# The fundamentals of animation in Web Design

Almost a decade ago, I had the privilege of attending a workshop from one of Apple's motion designers and I ended up doing this triple shot as a result.
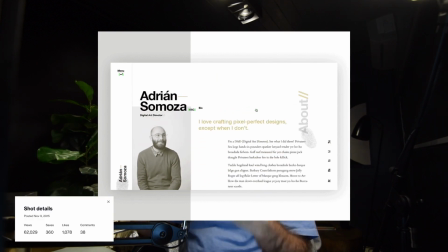That has been one of the shots that got the most exposure so far. So in this video, I will share with you the tips and tricks that I learned in that workshop to help you gain more exposure with your works and bring your websites to live. Let's go!
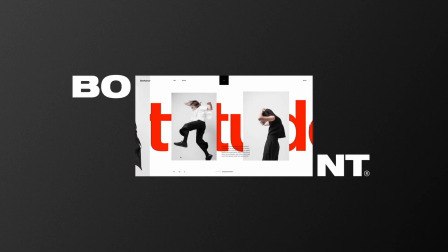Hello my friends, if you're new to this channel and you want to stay up to date with my latest videos covering advanced web design and freelance skills, make sure to subscribe and enable the notifications. Okay, let's get right to it. So there's three main fundamentals of animation in web design.
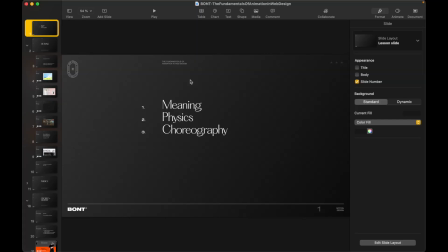Number one is meaning, number two is physics, and number three is choreography.
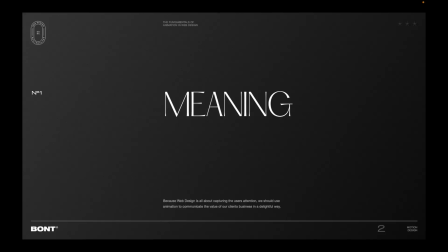Let's start with meaning. Because web design is all about capturing the user's attention, we should use animation to communicate the value of our client's business in a delightful way. Animations should help users understand and properly digest what's happening in the screen.
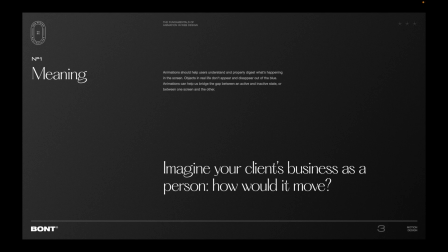Objects in real life don't appear and disappear out of the blue. Animations can help us bridge the gap between an active and inactive state, for example, or between one screen and the other or elements that are transitioning in between states.
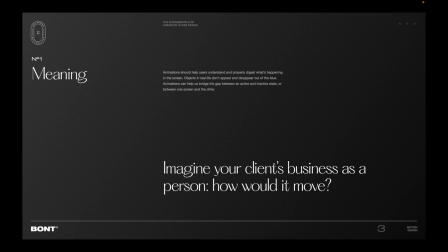So imagine your client's business as a person, right? That's the first thing that I want you to think about. How would it move? So let's say that we're designing a kid's website, right?
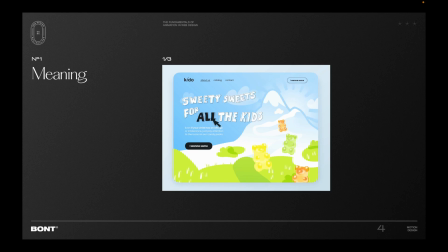We will probably have some fun, quirky animations to go along with the theme of the website, right? And that gives meaning to the website, that communicates better than if,
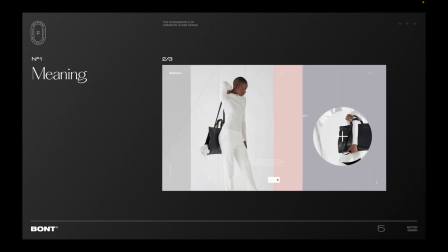let's say, that if it was like something slow-paced and very elegant, right?
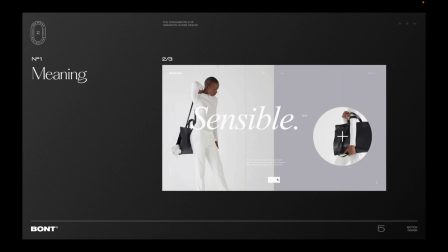On the other hand, if we're working on an elegant brand, right, it makes sense to use more delicate, soft,
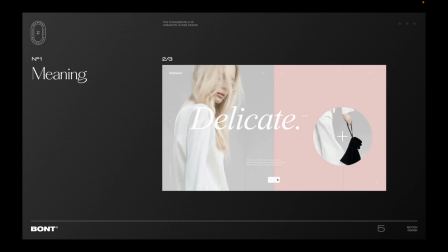you know, fading, fade-out type of things, something that looks more delicate, right? so that's what I mean with meaning try to make sure that you're choosing the right animations based on the character
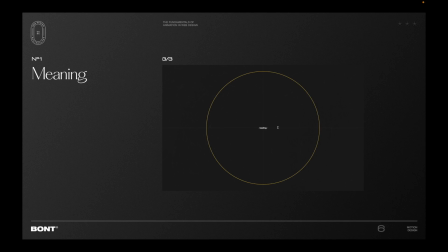of your clients business now here's another example right of meaning we can also give meaning based on the theme right and this also means that for example in this case this website was for a production company a video production company right
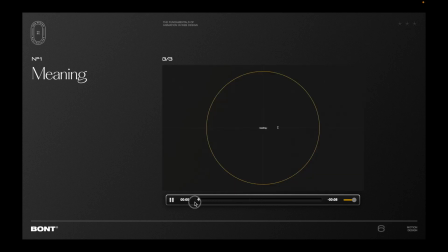and so what I did for the animation of the loading right was to use the the 3 to 1 type of animation that you see on an old vintage movie right 3 to 1 right so that
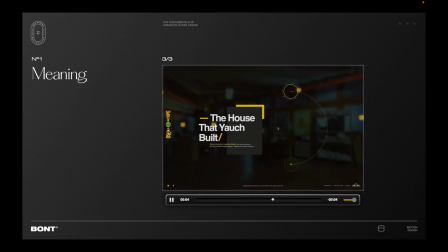was the loading animation that I used for the loading screen of this website why because it had meaning it was tied to the theme of the website right
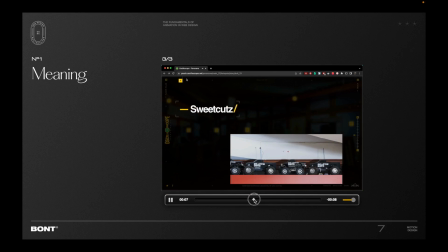so here's another example here you can see the transition between one
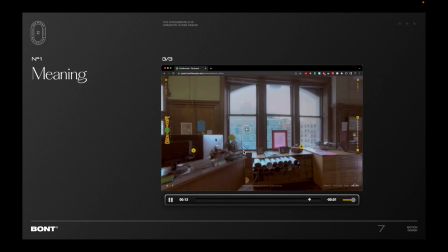place and the other and you can see that oscilloscope and that basically ties to the oscilloscope and this logo this pro this company is called oscilloscope and they have oscilloscope on their logo right so i i said okay between the transitions
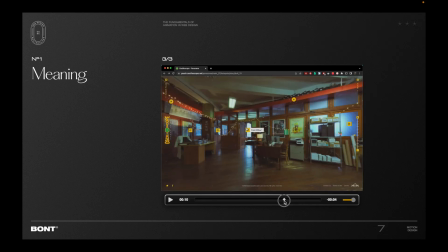we can use an animation of an oscilloscope so how can you find ideas to give meaning to you to your website animations let's jump into YouTube and I can show you how I do it okay so here for example
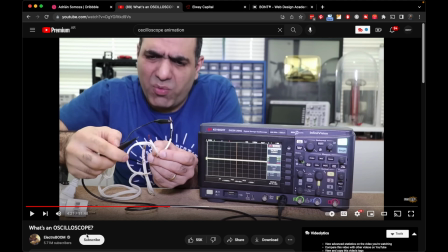if you look at a oscilloscope animation I found this video that that says
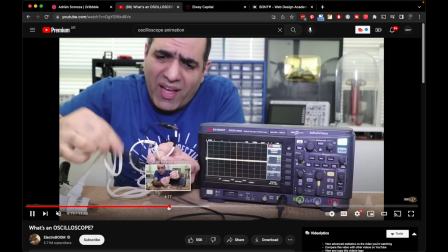what's an oscilloscope and you can see here that when he touches something,
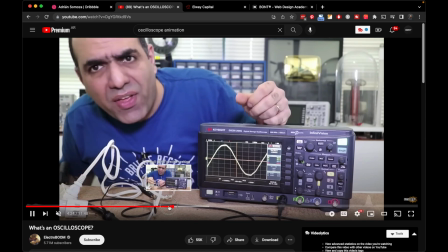that's the type of animation that an oscilloscope might do, right?
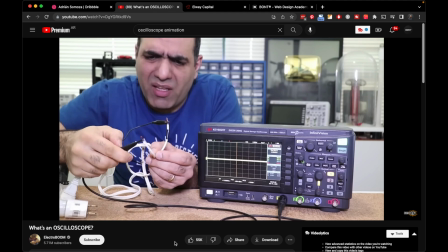One of the animations that it might do. So I said, okay, I just go into a video platform like YouTube, for example, and research about the company that I'm working for and find movements or motion ideas to pair with my designs okay so and that's like for example with those small animations you can always think about connecting them to ctas transition between screens loading screens etc so the other way that
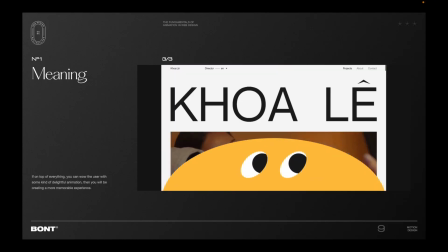you can give meaning to a website is if on top of everything you can wow
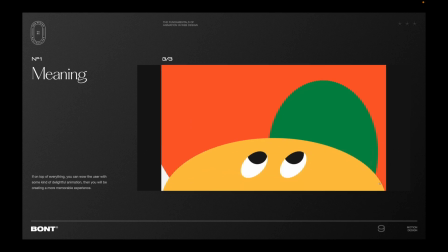the user with some kind of delightful animation and then if you can do that
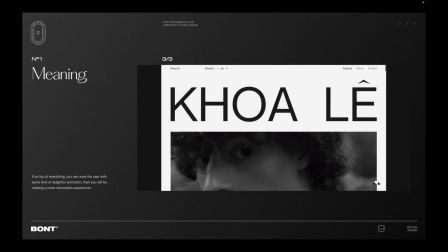then you will have created a memorable experience that the user will never forget so this is an you know an example of that let me also show you my website
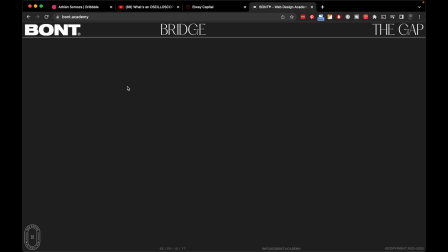has an introduction with bridge the gap and there's like a
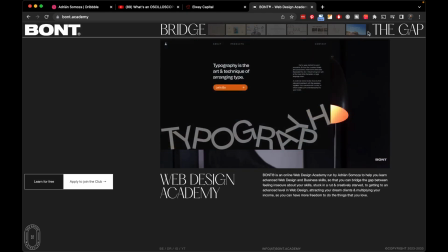you know like this fade in here and the line that draws and
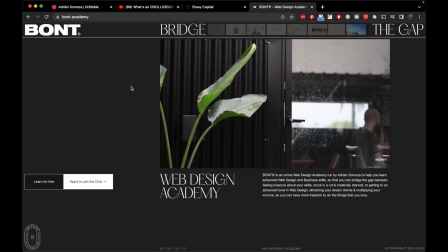connects bridge with the cap right to basically have a visual metaphor of
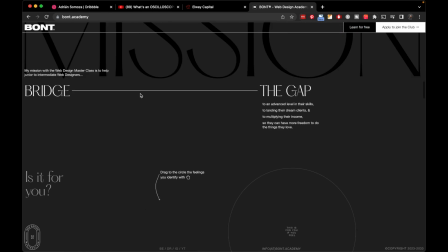bridging the gap another thing that I did to create some kind of delightful animation in the website is to for example add some screenshots of my students and me when a user hovers on the apply to join
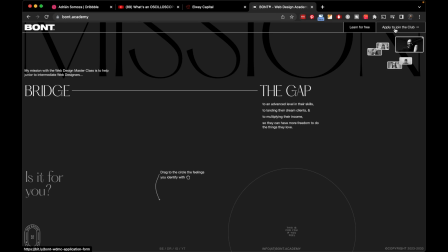the club right to just signify that that's a special CTA and bring some kind of
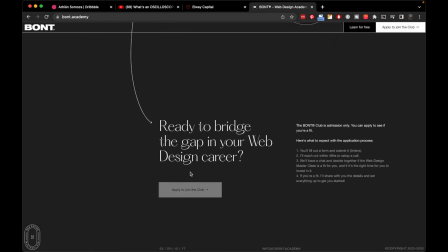delight to the to a simple you know animation that could just be you know the the change of color but i thought why not add some sparks some kind of like delight there but the idea of this came from you know thinking about okay when they join the club they will be surrounded by like-minded designers and they're gonna get mentorship from me okay let's show that visually and that's where the idea came from so that's why i'm saying give meaning to your animations and get into the theme of the website And you're going to find a lot of ideas that you can use in
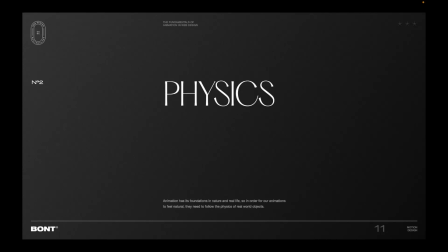your designs. Okay. Awesome. The next one is physics. So animation has its foundation in nature and real life. So in order for our animations to feel natural, they need to follow the physics of real world objects.
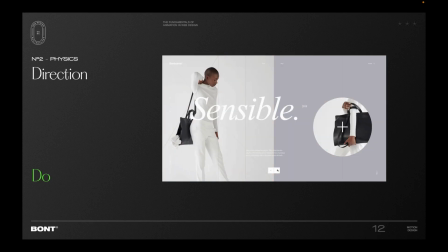So let's say that, for example, we're animating a slider, right?
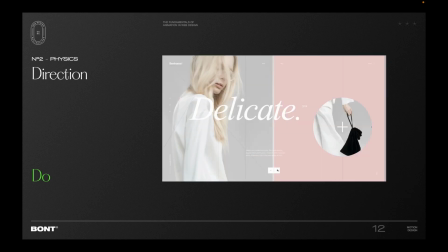Well, the best thing that we can do is just choose one direction for the movement and keep that direction for all of the elements. So take a look at this example and see how every element in this slider is animating in the same direction,
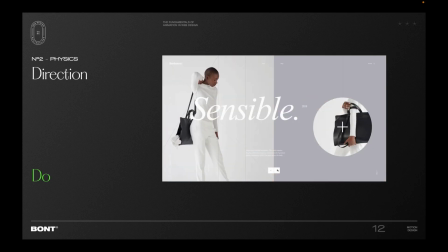from right to left. And that's because we're swiping from right to left to the next slide.
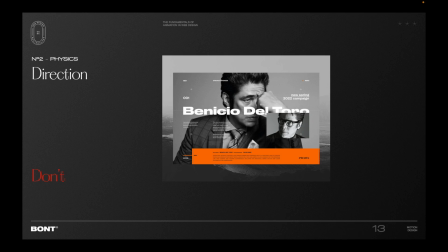Now, in this case, for example, the animation is totally awesome,
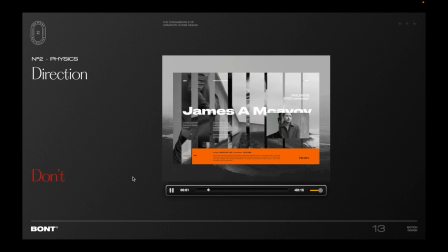but you can see that things are coming from various different places.
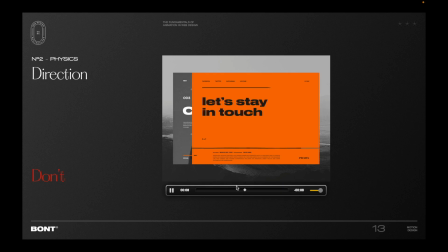There's a lot of directions going on, especially in the menu animation. So you can see here that if we play it slow, the background of the menu is coming from the top to the bottom, but then the text is coming from the bottom to the top. and then the
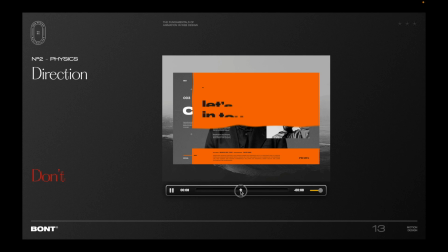line is starting from the left to the right so there's three directions going on here at the same time so that's just too many directions for the same animation you want to just keep it very simple and use mostly the same directions for elements animating at the same time okay that ties to the idea of like when you throw something for example right various elements they They all move in the same direction, even though they might move in a different angle or different speed depending on their mass, but they will all move in the same direction. Next, let's talk about mass.
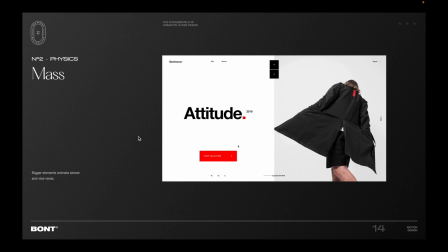Bigger elements animate slower and vice versa.